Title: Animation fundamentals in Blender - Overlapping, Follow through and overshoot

Hi everyone, this is Pierrick from Picaut Design. In this video I will show you what is an overlapping motion, a follow through and an overshoot. This video is a free sample lesson from my new animation course in Blender, Alive, which is now available. You will find the link in the description below. Enjoy!
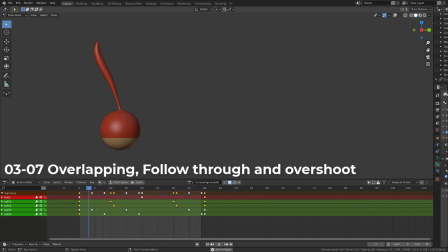(0:23)
Before we start animating the squirrel, we need to talk about overlapping, follow through and overshoot. We talk about overlapping motion when a part of a moving object is delayed compared to the rest of the object.
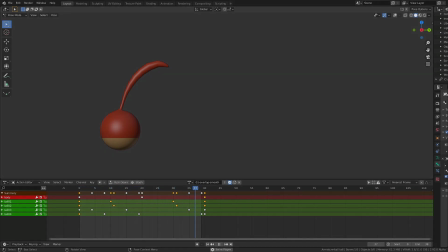(0:39)
So when we have a look at the current animation, we can see that the ball is leading the motion while the tail is trying to follow.
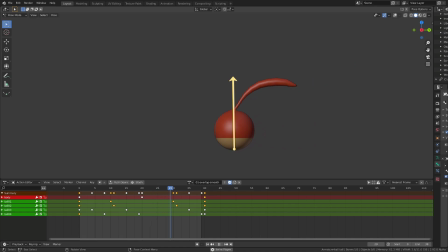(0:48)
If we track the tip of the tail, we can see that its position is offset compared to the position of the ball. This is something we will use a lot for tails, clothes, whatever is hanging on our character.
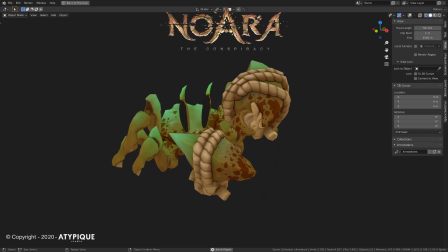(1:03)
But it can be used on any part of the body, a relaxed arm on a work cycle, or even on this crab character. The eyes and the crab claws are currently following the body motion with a slight delay, so it's also an overlapping motion.
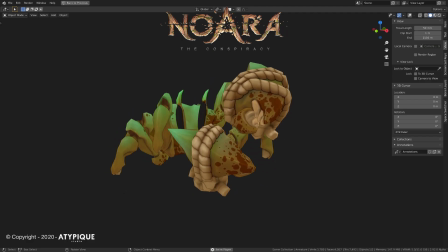(1:20)
We can also say that those parts are dragging behind the body motion.
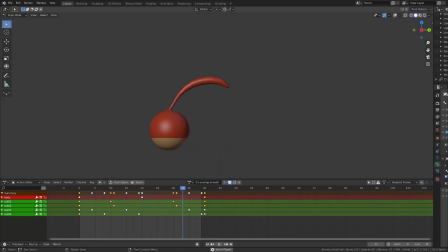(1:25)
A very important thing is those overlapping motion will communicate weight and stiffness of the material or the character you are animating.
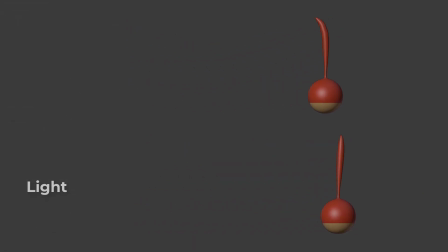(1:35)
The more overlapping motion you will have, the heavier it will feel. The more overlapping motion you have, the smoother it will feel also. So it can also communicate if your character is relaxed or stressed. Follow through is a bit like overlapping motion. It defines the fact that some part of our character are still moving after the character stops. So their motion is offset compared to the character. So basically an overlapping motion generates a follow through. And as explained before, it will communicate the weight and stiffness of your character. We generally use overshoot when a motion has a dramatical change in its orientation, or when it's stopping. It's accelerating until it reaches its destination, and we can see that it's going a little beyond its final position and get back.
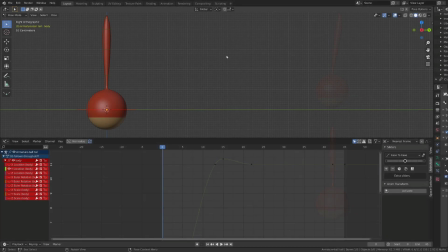(2:32)
And this is what we call an overshoot. Curve-wise, it's pretty easy to identify in the graph editor. We have those two keyframes that have the same value, so they are aligned on the y-axis, and we have an additional keyframe that goes a little beyond this threshold and create the overshoot motion. This is something we are going to use a lot because it conveys weight, but also speed, impact, balance, a lot of things.
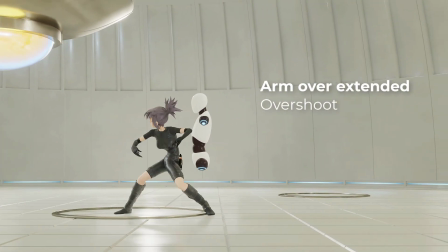(3:01)
It can be very interesting for a punch, for example, or to give extra appeal to a fast motion.
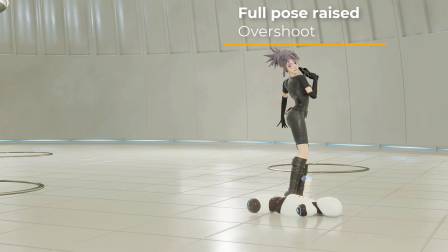(3:08)
And when you combine overshoot with overlapping motion or follow through, you can get very interesting animations.
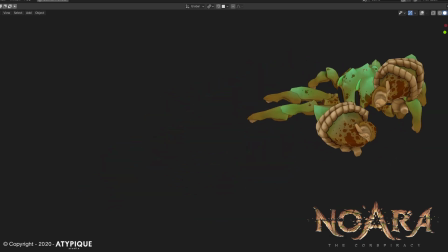(3:15)
In this case, there is an overshoot on the first punch and some overlapping motion as the claws jiggle.
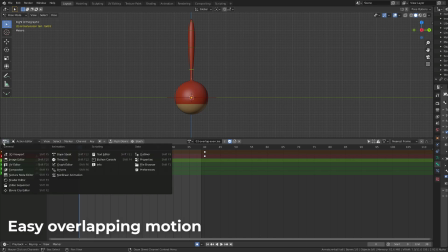(3:22)
Here I just want to show you a quick example on how you can build convincing overlapping motion very fast.
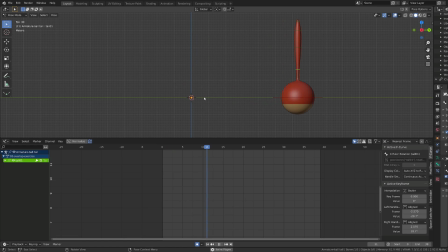(3:30)
When opening the Blender file, you will be directly on the action to do this exercise. With the first bone of the tail selected, I will try to spot the frame where the ball is currently moving the fastest. And it's frame 10.
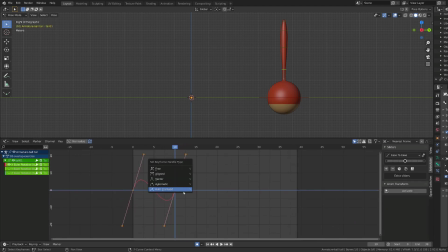(3:45)
I will select the X rotation curve of the tail, duplicate the frame and switch them to auto clamped so that it's clean, and move the key value up so that the tail is dragging back. Since the animation is looping on 40 frames,
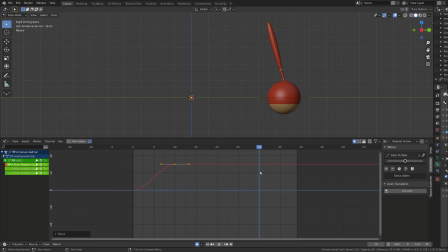(4:01)
there are great chances that on frame 30 I get the fastest motion of the ball the other way.